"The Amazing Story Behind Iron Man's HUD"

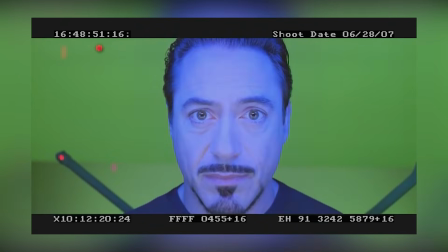And as we mentioned earlier,
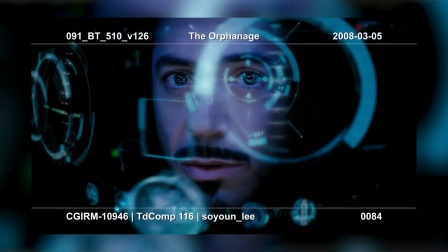This causes the shot to be very jarring for the audience. largely because they can infer no depth from the blackness that's enveloping Tony,
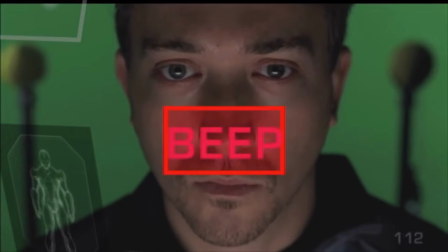and it just made everything feel flat and two-dimensional. And so this is where the necessity of the HUD elements really came into play.
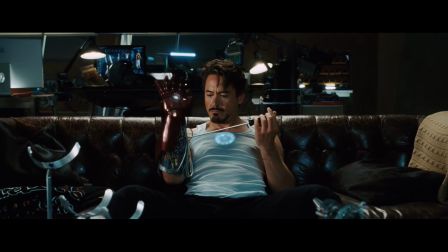The VFX artists knew they could somehow use this HUD to just imply that there was
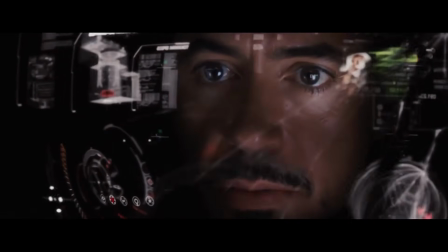lots of space behind Tony that you just couldn't see because of how tight everything was.
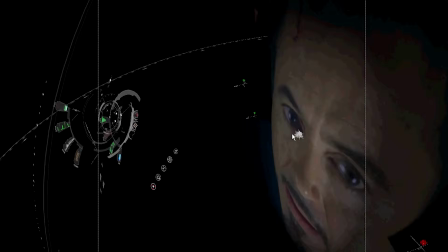And so they built the HUD in a way where it very slightly arced around Tony's head in a three-dimensional curve,
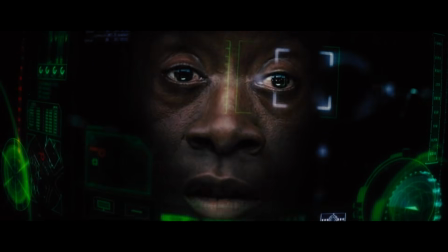which already helped add a bit of depth to the shot. But the real trick was to make sure that the HUD's ends were just slightly outside of the camera's view.
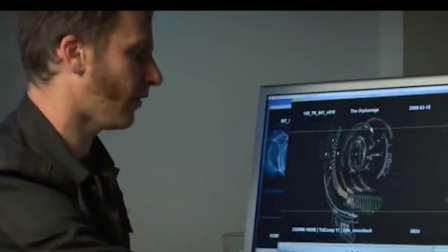Because by doing this, the VFX artists were able to imply an arbitrary amount of space and depth inside of the helmet,
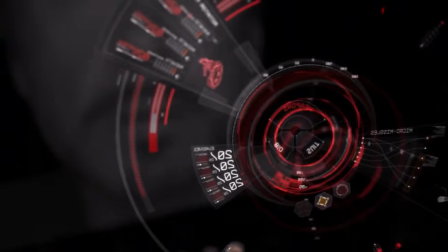as the audience technically has no way of knowing how far or how deep this HUD goes.
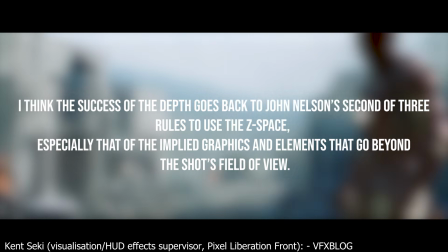And this trick significantly reduced how tight and flat these shots felt,
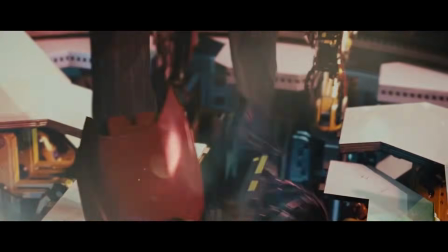because the audience's brains would fill these knowledge gaps with whatever was most comfortable for them, thus making the shot feel much less jarring.
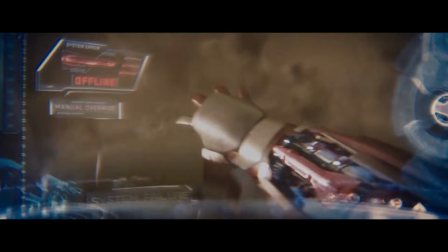Because think about it, you've never once questioned how far Tony's HUD goes. It just kind of goes as far as whatever feels right to you.
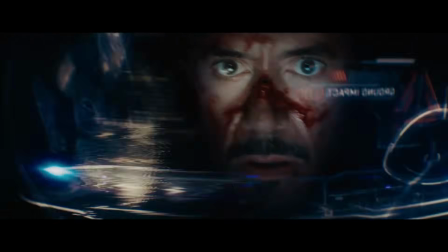Therefore, that's a brilliant way of relaxing your brain when looking at something that should be jarring.
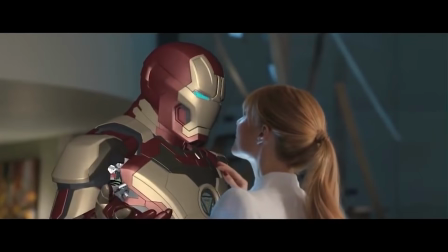And so, with all of the elements of the HUD finally established, and also now having it work nicely on camera,
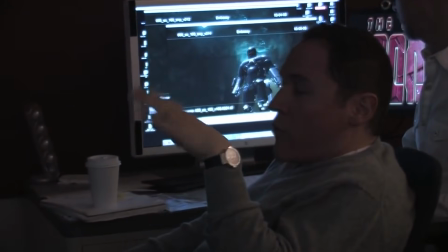the VFX artist could finally focus on making the HUD be tied in properly to the narrative of the film.
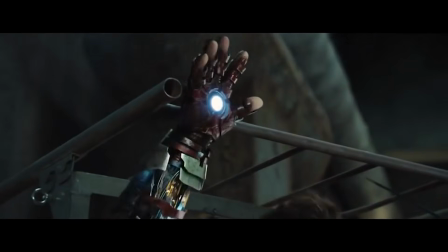Because you got to remember that, despite this being a piece of hardware, it's still part of a movie,
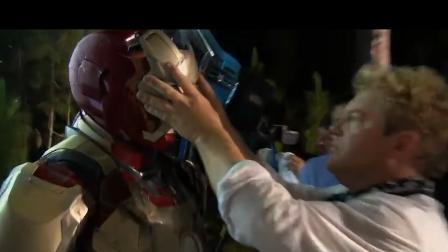and the audience spends a surprising amount of screen time staring at it, and therefore it should serve the narrative in the same way that all other props on screen do.
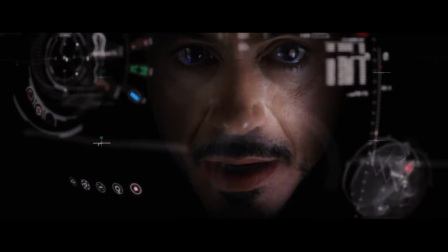So, to manifest this, the VFX artist added several elements of visual storytelling to the HUD.
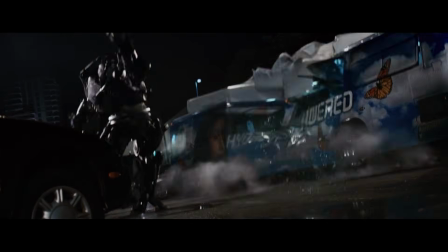And the first of those was something very in line with the workings and the methodology of Tony himself.
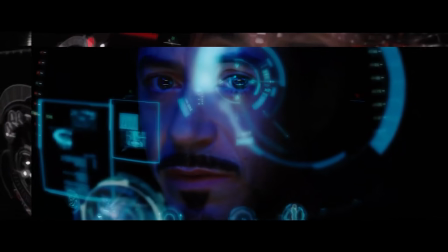And that was to have the HUD evolve across the course of the movie.
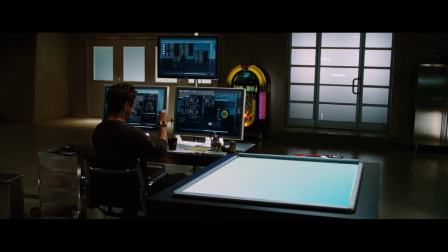Because being an inventor and a tweaker, Tony wouldn't just stop after designing his first HUD.
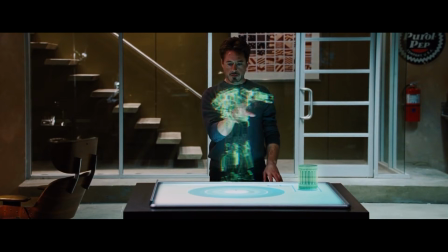This HUD would keep evolving as he used it, And over time, it would develop into a more refined piece of hardware,
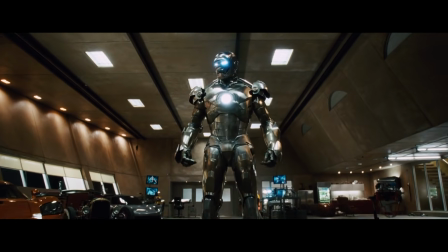one which would better suit his needs. and this can be seen in the two different Ironman HUDs we see in the movie.
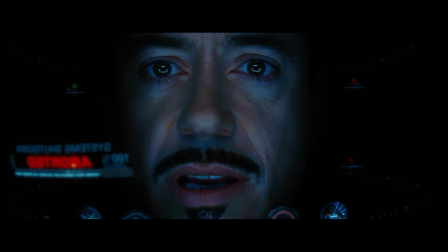The Mark II HUD, the cyan blue one we first see, and the Mark III HUD,
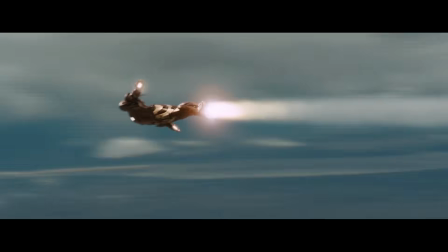the red and white one we see in Tony's third Iron Man suit of the film. In the previous section, we kind of already discussed the Mark II HUD.
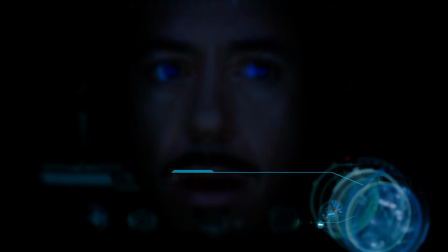This was the one set up more like a computer,
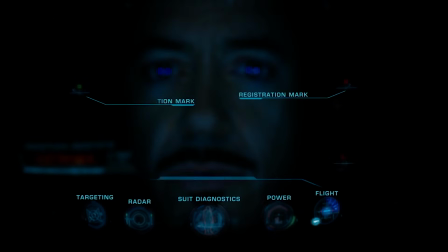and it was purposefully designed to be very busy with lots of detail and numbers flying in and out of the screen, so Tony could learn as much as possible about his new Iron Man suit. But the VFX artist felt that after his initial test runs, and once he knows which data he does and doesn't want to see,
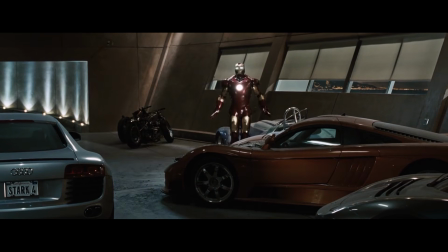Tony would be able to trim this HUD down and evolve it into a sleeker and more efficient second iteration.
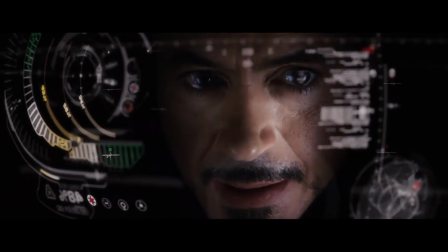And that second iteration took the form of the Mark III HUD.
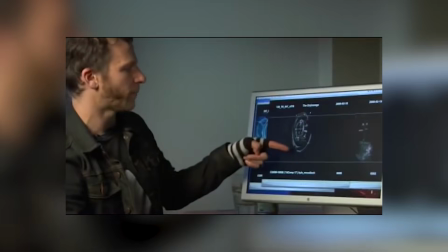This new HUD took all the separate elements of the Mark II HUD and compiled them down into a single widget, which the VFX artist called the Omega widget.
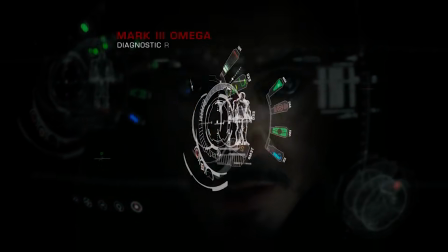This Omega widget was based on the design of an iPod of the time, the iPod we now call the iPod Classic,
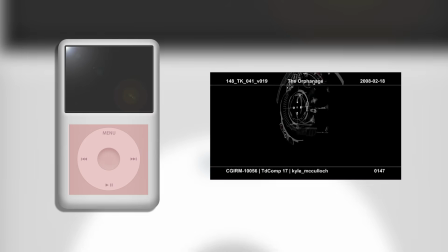and it referenced the iPod's single control ring that you used to navigate all the functions of the device.
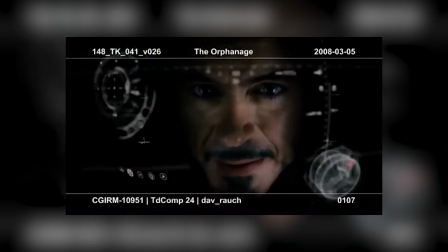So to access its functions, Tony could expand out this Omega widget in a fashion based on a keyhole,
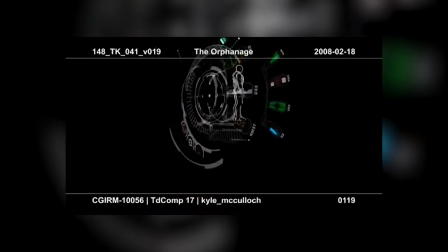where a command from Tony would be the key that was metaphorically entered into the keyhole,
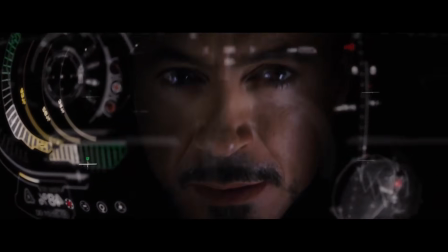which would then turn, unlock, and fan out to release a sub-widget.
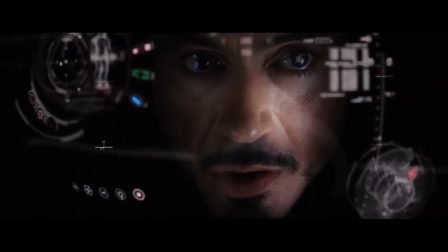And then when the task was complete, the entire Omega widget would collapse back on itself and be ready for the next task.
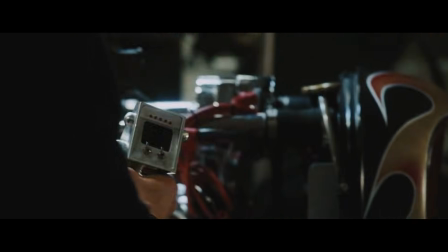And what I like about this is that the VFX artist chose this design because it's the natural progression of Tony's technological evolution.
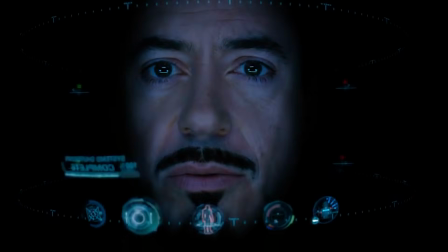This new Omega widget was quicker and more efficient than the Mark II's multi-widget design,
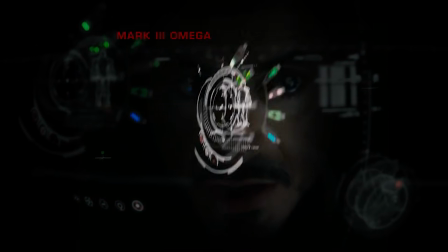because being a self-contained unit meant that everything was very close together, and therefore it required significantly less eye movement to access each area.
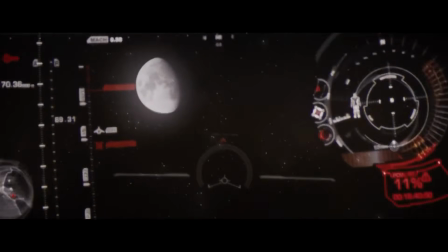And by compiling the data off to the side, it meant that there were significantly less things to obscure Tony's vision than there was on the Mark II HUD,
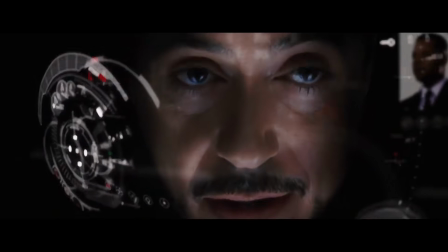because now all the data was contained off to the side in one small location.